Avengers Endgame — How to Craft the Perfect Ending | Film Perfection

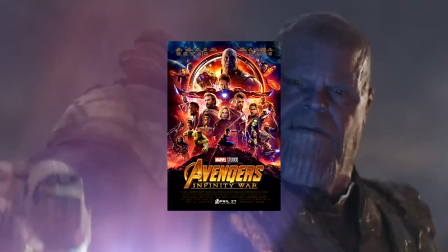Hold on, that doesn't really make sense. The stakes are the exact same in Infinity War. So then, why would they be stronger here?
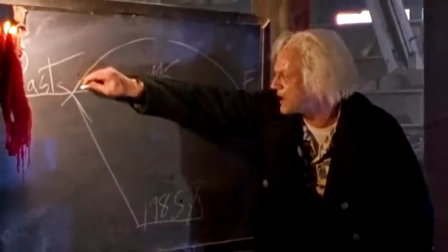The thing is, I've always felt that films about time travel have the highest, most powerful stakes there can be, and I've always wondered why.
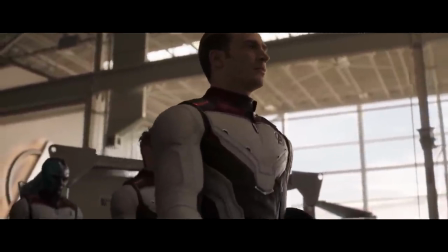But having seen Endgame, I finally started to understand the answer. It's because we know for sure what happens if we fail.
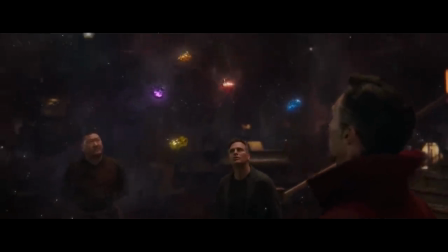To try to explain this better, look at Infinity War. It establishes the stakes very well. If Thanos snaps his fingers, half of life vanishes.
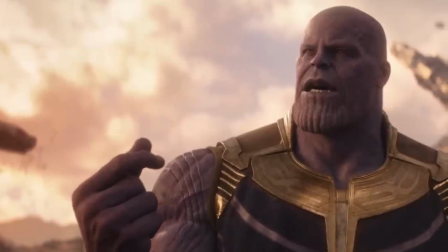Very clear, very simple, very effective. But even though the stakes are high, they're still limited by the fact that they're only hypothetical,
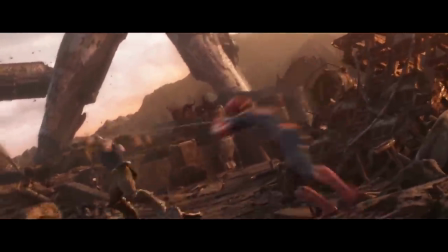meaning it's impossible for the audience to feel the true dreadful impact of the stakes and the possibility of defeat,
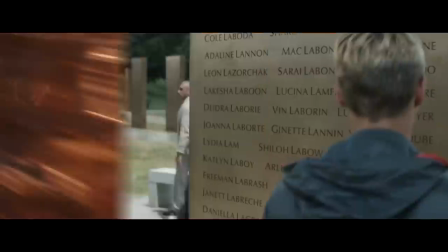since defeat hasn't yet happened. If I'm still not making sense, compare this to Endgame.
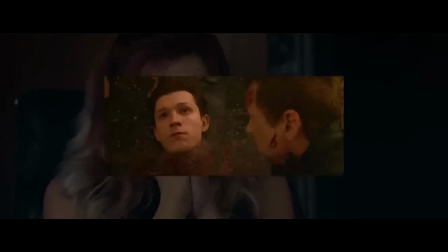The beauty here is that we start off from defeat. We've already seen our favorite characters not feel so good and turn to dust.
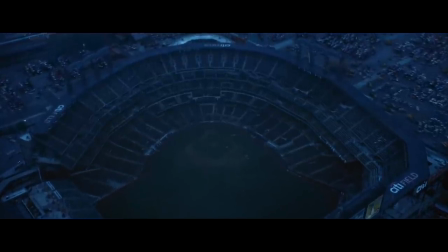We've already felt the horrible consequences that follow. I mean, the reason the first hour of Endgame is so slow is because everyone is so goddamn miserable. And
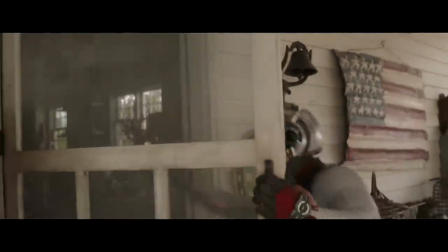this whole movie is about getting that one last chance to undo the terror we had to go through in the last movie,
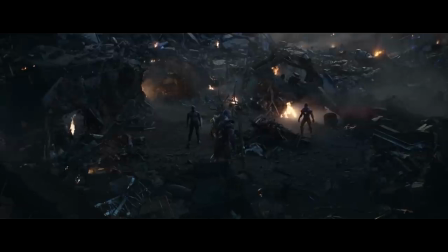just like Thanos at the end mentions.
I will shred this universe down to its last atom,
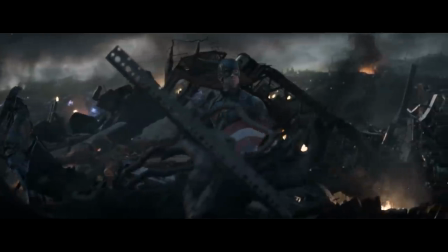and then create a new one, a grateful universe.
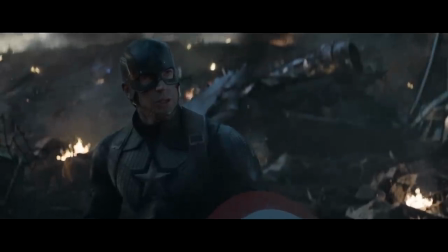Born out of blood. They'll never know it.
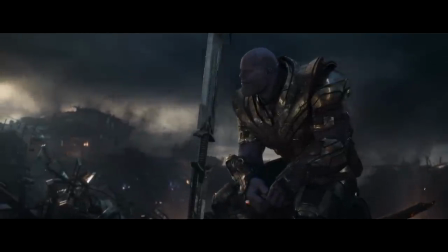I'm not a big fan of how Thanos goes on about creating new universes and whatever, because I have no clue what that actually in practice means.
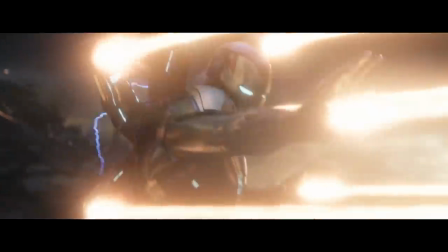But the main message is clear. Now, we're in the exact same position as we were in Infinity War.
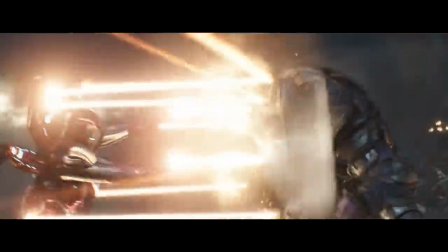The difference is that this time we've already gone through Infinity War. This time we know exactly what is at stake.
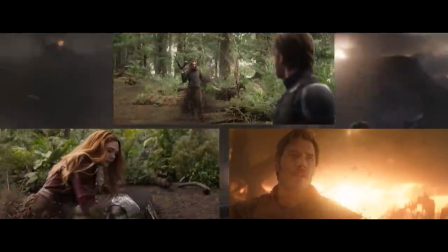We know for sure that if we lose, what happened will happen again and it cannot be undone anymore.
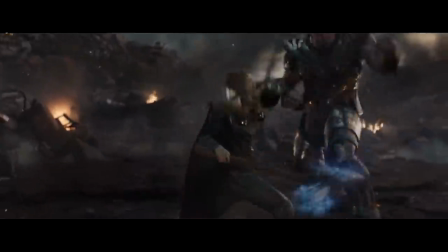This is our last battle. This is our last chance.
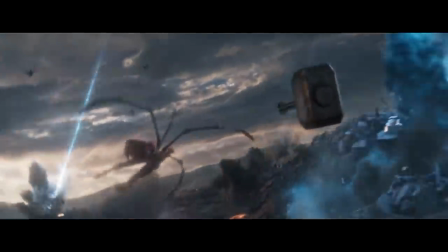And it's that feeling of finality and certainty of what happens upon defeat why time travel films like Endgame have the highest of stakes.
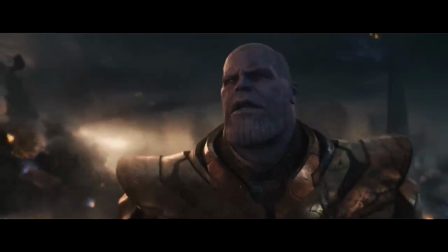It's why every time Thanos catches even a glimpse of the stones, you're practically eating your nails in pure anxiety.
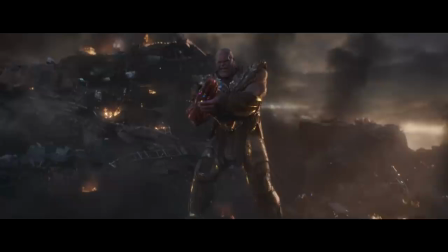Because basically, bad things always seem much more possible and likely to happen when you have already seen them happen, as opposed to just hearing that they could maybe perhaps happen.
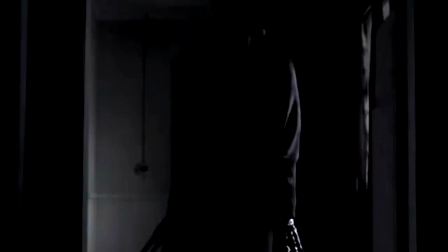Obviously, in horror films, fear of the unknown is your friend.
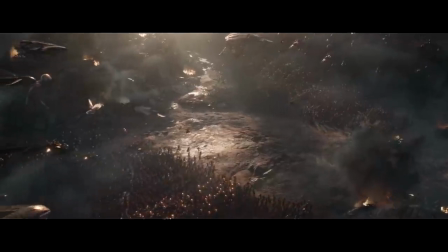But if you're making a big action movie where your heroes run to fight your villain, you have to make the stakes of that fight clear.
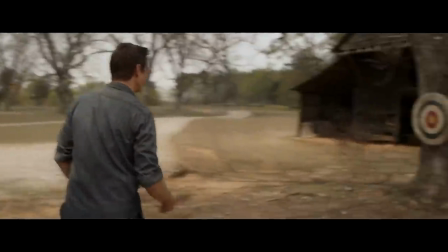And while the fear of losing something can be very strong,
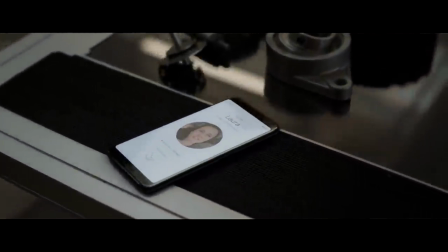it will never be as strong as the fear of losing something that you've already once lost and by sheer effort and miracle have managed to get back.
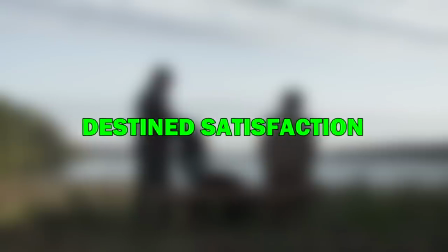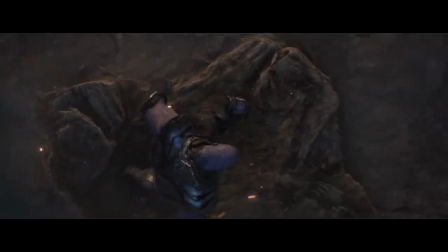After the battle section is done, we then move to the actual ending conclusions of the film,
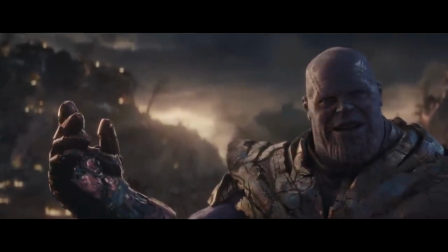which might be the biggest factor in why you leave the theater thinking you just saw the greatest film ever.
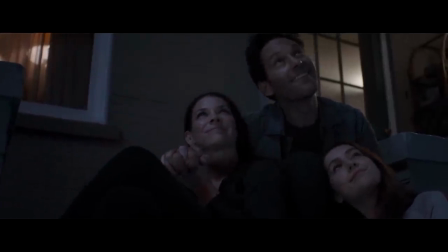And the reason I say that is because with pretty much every character conclusion that this movie gives you,
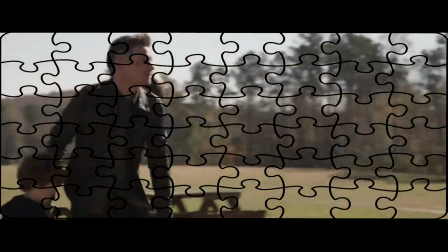it's like you get to finally finish a puzzle you've spent years or sometimes even a decade building.
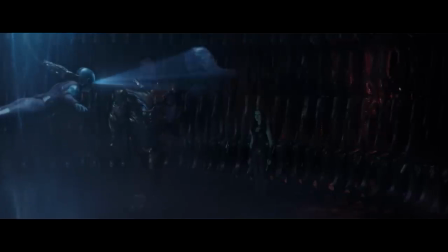For example, take the way Thanos is ultimately defeated. We have this intergalactic tyrant who all these years has wanted nothing but to snap half of life into dust.
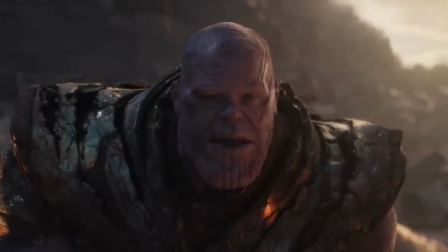And how does the movie kill him off? By snapping him into dust.
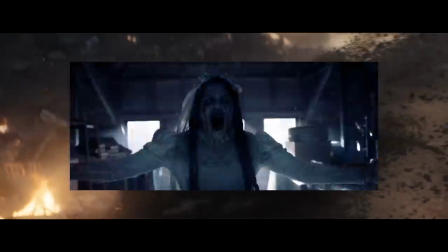You might say that's obvious, but just last week we talked about a movie that killed off a water-themed ghost by just arbitrarily stabbing it with a cross.
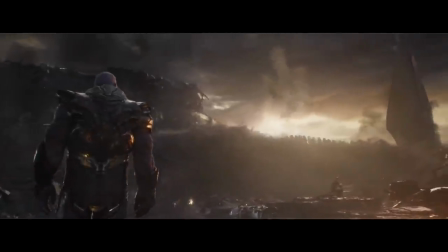In reality, the reason Thanos' conclusion might feel obvious is because when we see it, we realize that it's the only right way he could ever be concluded.
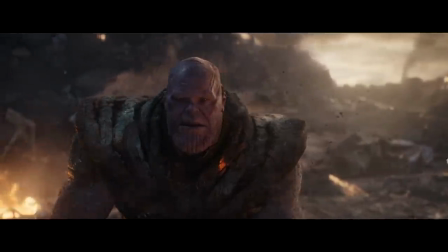It's poetic justice, basically, and it's very satisfying, easily up there with other masterful villain endings like Jafar in Aladdin.
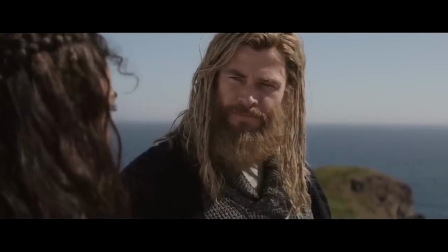In the same way, we have multiple different bigger and smaller conclusions where characters end up exactly where they've been destined to end up from the start.
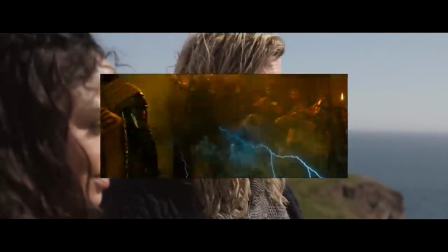Thor finally understanding that maybe the reason he's never felt like the right leader of Asgard is because he was never meant to be the leader of Asgard, and so on and so on.
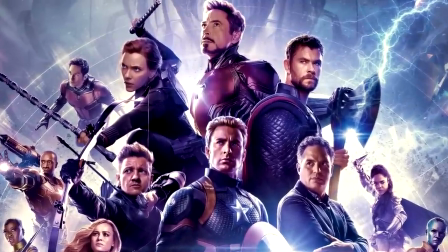But the conclusions where Endgame really makes its mark is the way it handles its two biggest stars, Tony Stark and Steve Rogers.
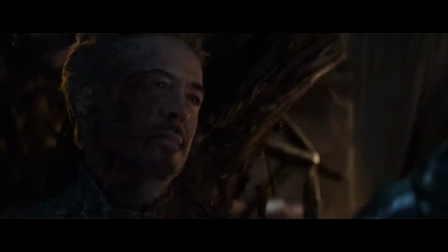If you look at Stark in this movie, you can quickly see that he was always meant to die.
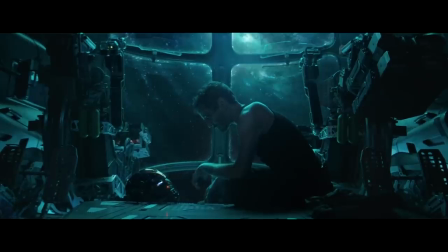We begin with him accepting death and wishing for one last chance to make things right before he goes.